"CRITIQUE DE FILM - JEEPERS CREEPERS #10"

Salut les cinéphiles de la toile ! Content de vous retrouver pour ce spécial Halloween avec ce dixième numéro de Pépite de Sinoche. Aujourd'hui on s'attaque à une série B bien creepy et bien malsaine, un bon petit film de monstre réalisé par Victor Salva. J'ai nommé Jeepers Creepers.
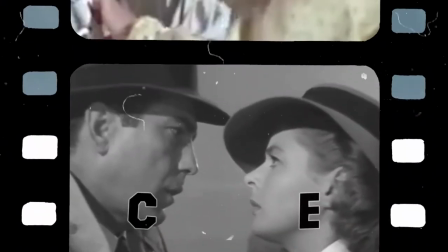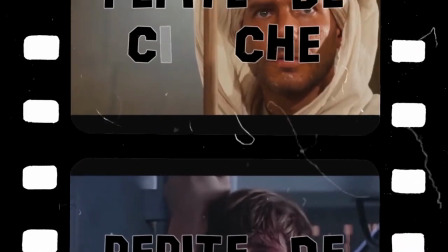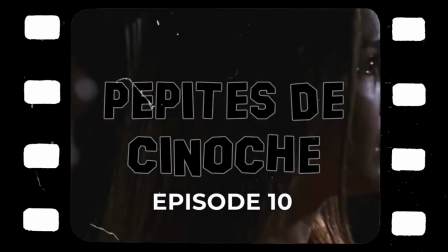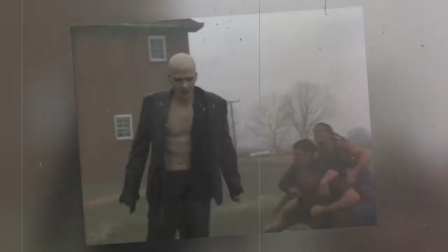0:30 Réalisé par Victor Salva, à qui l'on doit le sympathique Powder, Jeepers Creepers sort au cinéma en 2001.
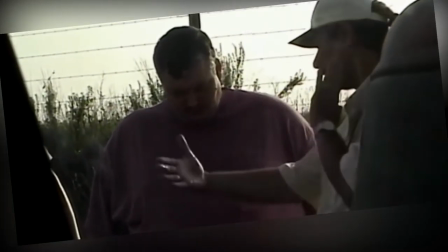0:37 Mais qui est Victor Salva ? Ancien éducateur pour enfants, Salva est un passionné de films de genre qui a grandi en admirant des oeuvres telles que Dracula,
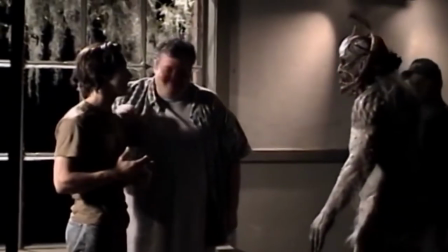0:45 La créature du lac noir ou encore Frankenstein. En fervent amateur de ces monstres-là, il était normal qu'il se tourne vers le cinéma d'horreur.
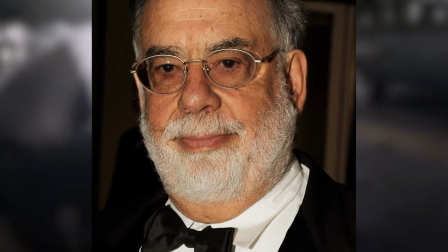0:52 Il est repéré par Francis Ford Coppola grâce à son court-métrage Something in a Basement.
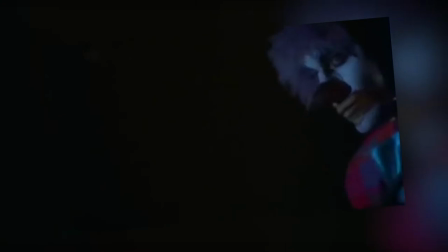0:57 Coppola lui propose de produire son premier long-métrage intitulé Clown House, un film d'horreur dans lequel des psychopathes déguisés en clown s'en prennent à des adolescents.
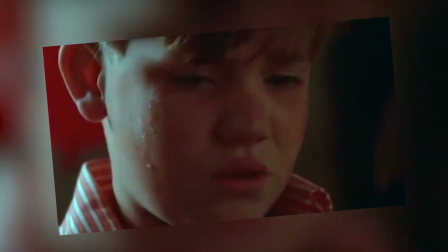1:05 On y retrouve d'ailleurs Sam Rockwell avec son tout premier rôle au cinéma. Le film est malheureusement et tristement célèbre pour une bien autre raison que le début de Sam Rockwell.
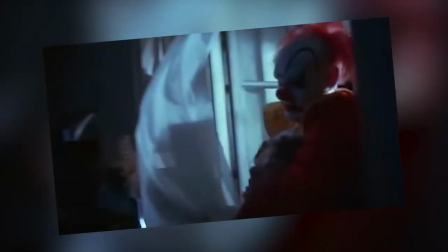1:14 En effet, un scandale éclate pendant la post-production. Victor Salva est arrêté et inculpé pour abus sexuels sur mineurs.
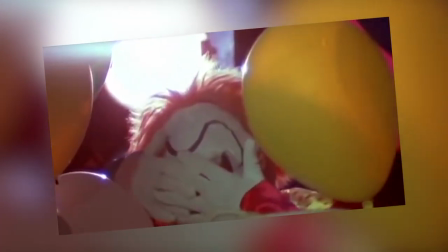1:21 La victime, c'est Nathan Forst Winters, un des acteurs principaux du film, qui avait déjà joué un rôle dans le court-métrage du Bonhomme.
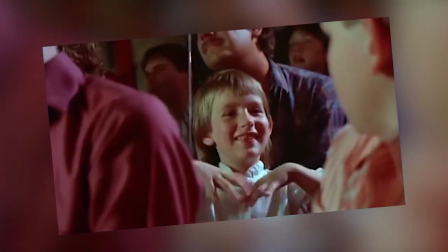1:27 Le réalisateur reconnaît les faits et est condamné à trois ans de prison. Il sera libéré sur parole après 15 mois d'emprisonnement.
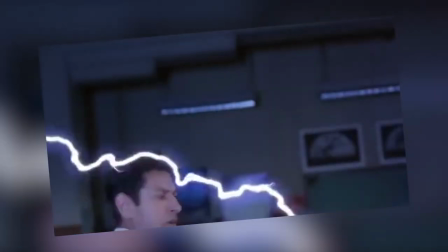1:33 Une affaire qui le poursuivra tout au long de sa carrière. Son passé de pédophile refait surface en 1995 au moment de la promo de Powder, un film produit par Disney.
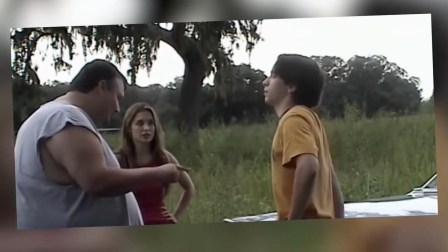1:42 En effet, ça fait tâche. Après une longue traversée du désert, Salva revient avec un projet de film de monstre.
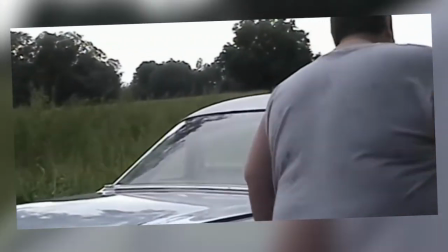1:47 Coppola le soutient de nouveau et la production de Jeepers Creepers est lancée pour un budget de 10 millions de dollars.
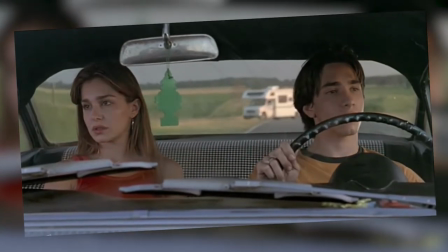1:53 Alors, de quoi ça parle Jeepers Creepers ? L'histoire est simple. Trish et Dari, frères et sœurs, prennent la route pour rendre visite à leurs parents.
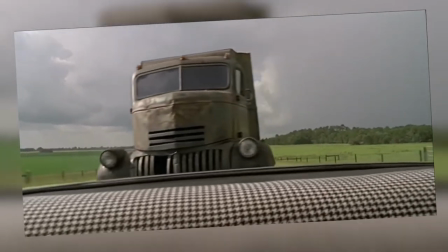2:00 C'est alors qu'un camion les prend en grippe et manque de les emboutir. Leur mésaventure leur rappelle une légende urbaine d'un couple qui aurait disparu sur cette même route.
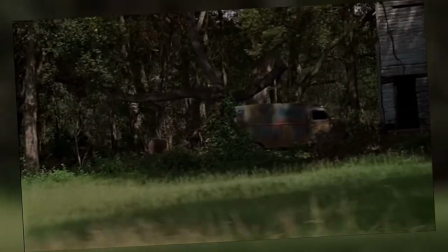2:08 Quelques kilomètres plus loin, ils recroisent le tas de ferraille arrêté près d'une vieille chapelle. Son conducteur, un homme avec un long manteau, chapeau vissé sur la caboche,
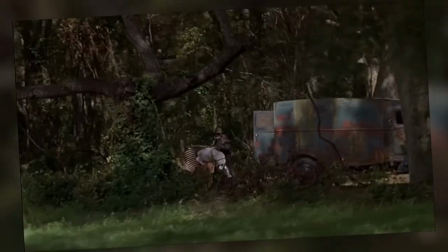2:16 jette dans une sorte de conduit d'aération deux énormes sacs qui ressemblent diablement à des cadavres.
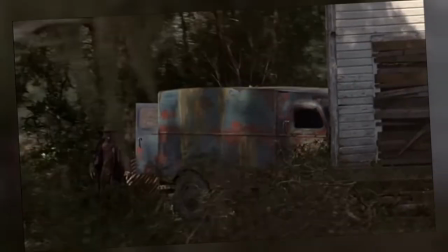2:21 A première vue, rien de bien original là-dedans. On se croirait même dans un slasher pour ados prépubères à la Vendredi 13 ou à la Urban Légende.
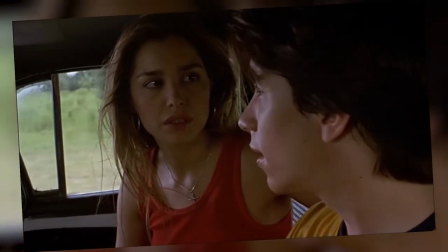2:28 Et pourtant, le film est beaucoup plus malin et surprenant qu'il n'y paraît. son réalisateur se joue des clichés inhérents aux gens.
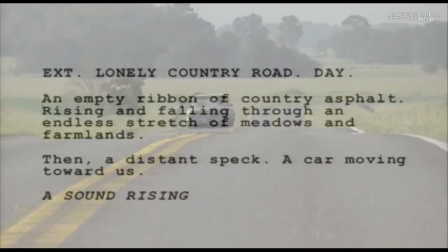2:39 Un couple dans une voiture, une route déserte, l'Amérique profonde, bref, un cadre déjà vu des centaines de fois.
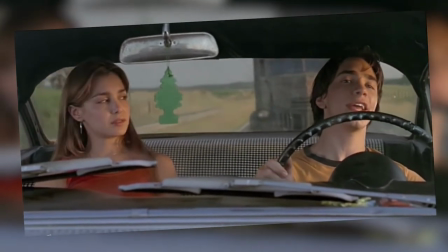2:46 Néanmoins, le réalisateur prend bien son temps pour introduire les protagonistes Trish, interprétés par Gina Phillips, et Dari, interprétés par Justin Long.
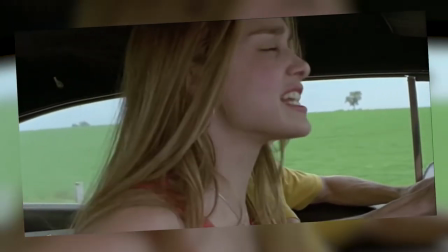2:55 Son intention, c'est qu'on s'attache à eux. Dès le début, il désamorce les clichés. Ici, pas question de couple. Trish et Dari sont frères et sœurs. Les rapports et les enjeux sont donc bien différents.
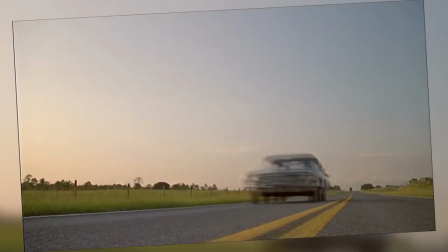3:04 Ici, pas de ville abandonnée, pas de furet neck, pas de vieille station service peu accueillante non plus, juste une route, avec un camion et son conducteur complètement givré.
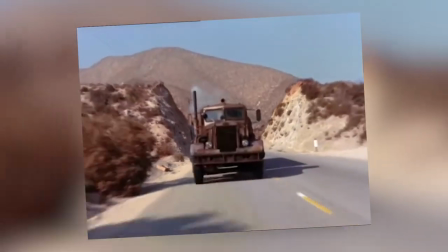3:13 Dans les premières minutes, le temps est donné. Avec une mise en scène qui emprunte à Duell le premier film de Steven Spielberg, Salva introduit son antagoniste brillamment.
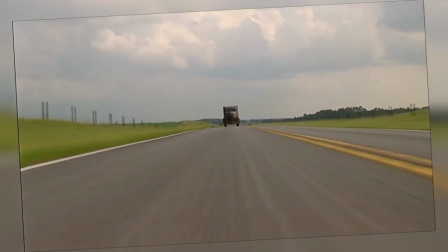3:20 On ne voit que le véhicule et on imagine que celui qui le conduit est un sacré psychopathe.
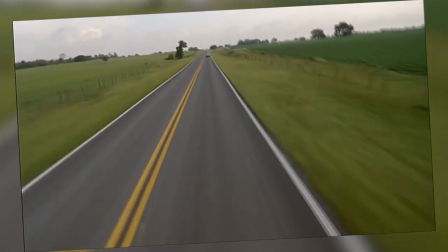3:25 Cependant, un détail annonce déjà l'introduction du surnaturel dans le récit. C'est le klaxon.
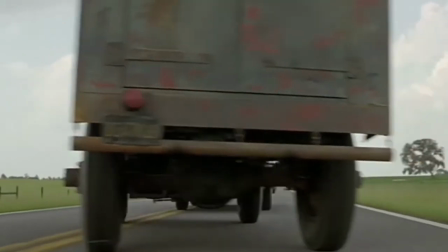3:30 Celui-ci émet un son inédit et démoniaque. La réussite du film tient à plusieurs facteurs.
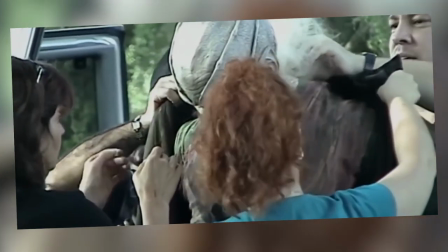3:38 Le premier étant le bad guy, car oui, Victor Salva a bel et bien créé un monstre bien vénère, bien flippant et surtout ultra malsain.
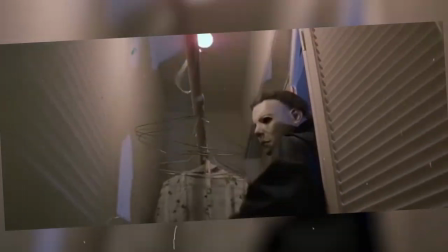3:47 Un boogeyman, présenté d'abord dans le film comme un simple tueur psychotique à la Michael Mayer ou Jason, mais dont la nature est bien plus surnaturelle qu'elle n'y paraît.